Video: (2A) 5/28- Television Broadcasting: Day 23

And that doesn't necessarily break like the fourth wall, so to speak, in any, shape or form. But it does allow the audience to kind of get a little bit more engrossed, a little bit more invested, especially from the visual component of the documentary. But again, I think the music does a really good job there of kind of pulling us in and setting the tone, right? It's kind of got this mysterious, questionable, like aura to it, which I think does a great job of kind of making us question everything almost immediately. But nice use of B-roll there as well, right? Cut away to shots of the city, cars driving by, and then even during the reenactment, they cut away to, some of the crime scene photos and things, or the I guess the body map of where the entry wounds were for the attack.
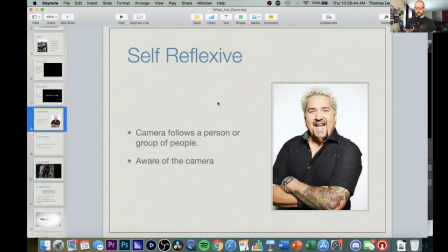(25:34)
Now, the next style is referred to as self-reflexive. It gets this name because it's where the camera operator is a surrogate for the audience. This is where you're following a person or a group of people,
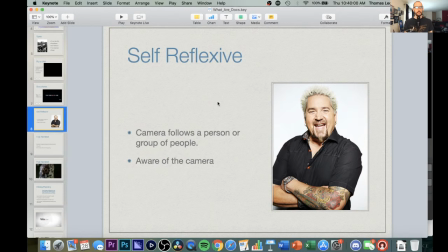(25:48)
and you will address the camera directly, in addition to the other people that you're addressing. And so I chose Guy Fieri here, as most people know who he is from his cooking shows, and I'm a big fan of Diners, Drive-Ins, and Dives.
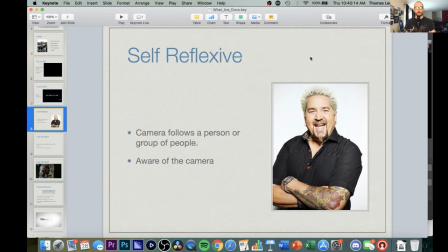(26:02)
But he will constantly, as he's talking to different restaurant owners and even patrons, he'll look at the camera and address the camera directly, and that's a style of documentary that is used to get the audience invested as,
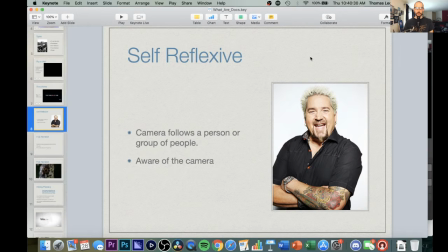(26:19)
being present during this person's, journey. So we're following him through all these restaurants, let's say, and talking about food. But every time he looks at the camera and addresses us, it's as if we were there.
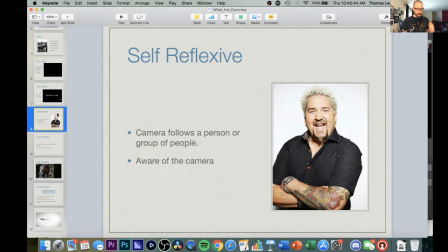(26:32)
And that's why this style is really successful. If you were to go fully narrated, okay,
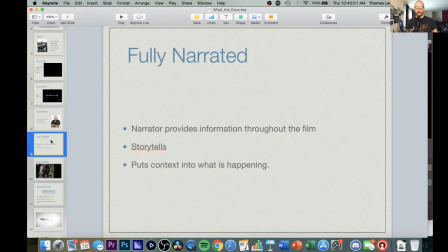(26:40)
this is where there is a voiceover done that is providing information about what's taking place on screen. It does the storytelling, and it puts in the context what's happening. And so this is the video that's unfortunately flagged. And so I'm going to lower my audio here and try it for wrong audio, just to see if it causes an issue. So I'm going to be talking over this a little bit, but...
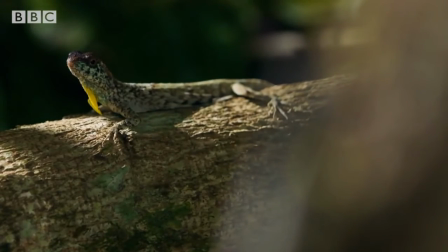(27:09)
Boom. Okay. So this is from Planet Earth series on BBC, which is really, really great.
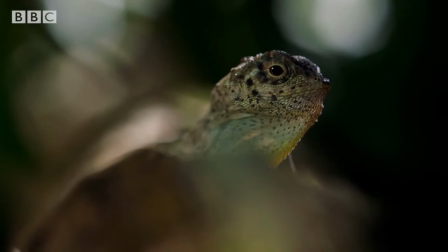(27:15)
And I've muted the narrator just to kind of illustrate a point that
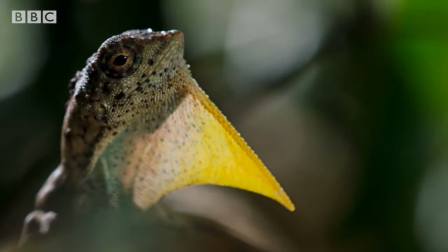(27:24)
without the context of what the narrator is saying, none of this really makes any sense.
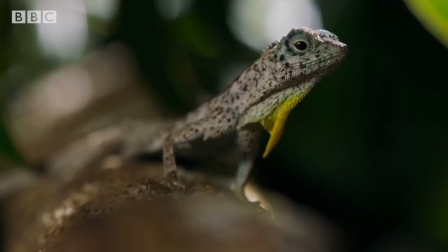(27:29)
And so it's difficult to ascertain what's going on because we don't have that narration providing that context.
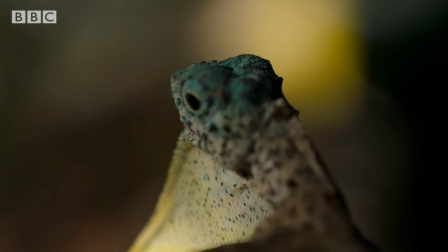(27:38)
So this just arbitrarily looks like footage kind of pieced together. We don't know what's going on here.
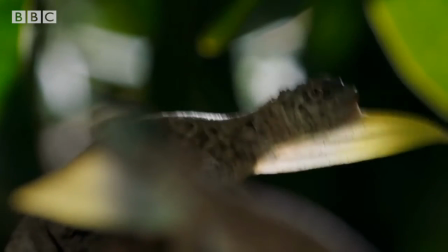(27:43)
We can infer some things, but we don't know for certain, right? Like, are they threatening each other? Are they like trying to mate?
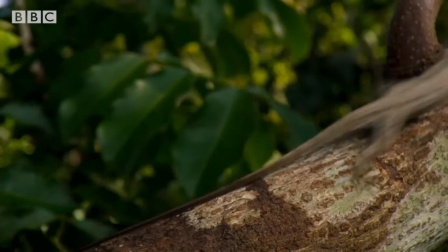(27:50)
We don't really know. And the narrator's there to give that context. So that becomes really important. And some of you guys use voiceover for your how-to videos, and I'm hoping that you found that it added a really nice extra layer of being able to, one, get information across, and two, make some of those shots that you had where you were doing an action a little bit more interesting because we had someone guiding us through them. And honestly, you guys did a fantastic job with that in your projects. So I was stoked to see that.
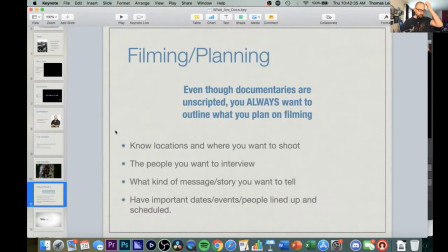(28:24)
So where does that put us for preparation and planning for this project? How is that even possible? Sorry, I'm looking at my YouTube messages and it's saying that my stream's going to be blocked. All right, I guess I can't do anything there.
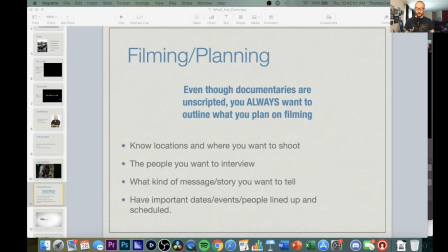(28:40)
All right, good to know. So here's where that puts us for our planning and preparation. Documentaries, the misconception with documentaries is that they are always unscripted, right?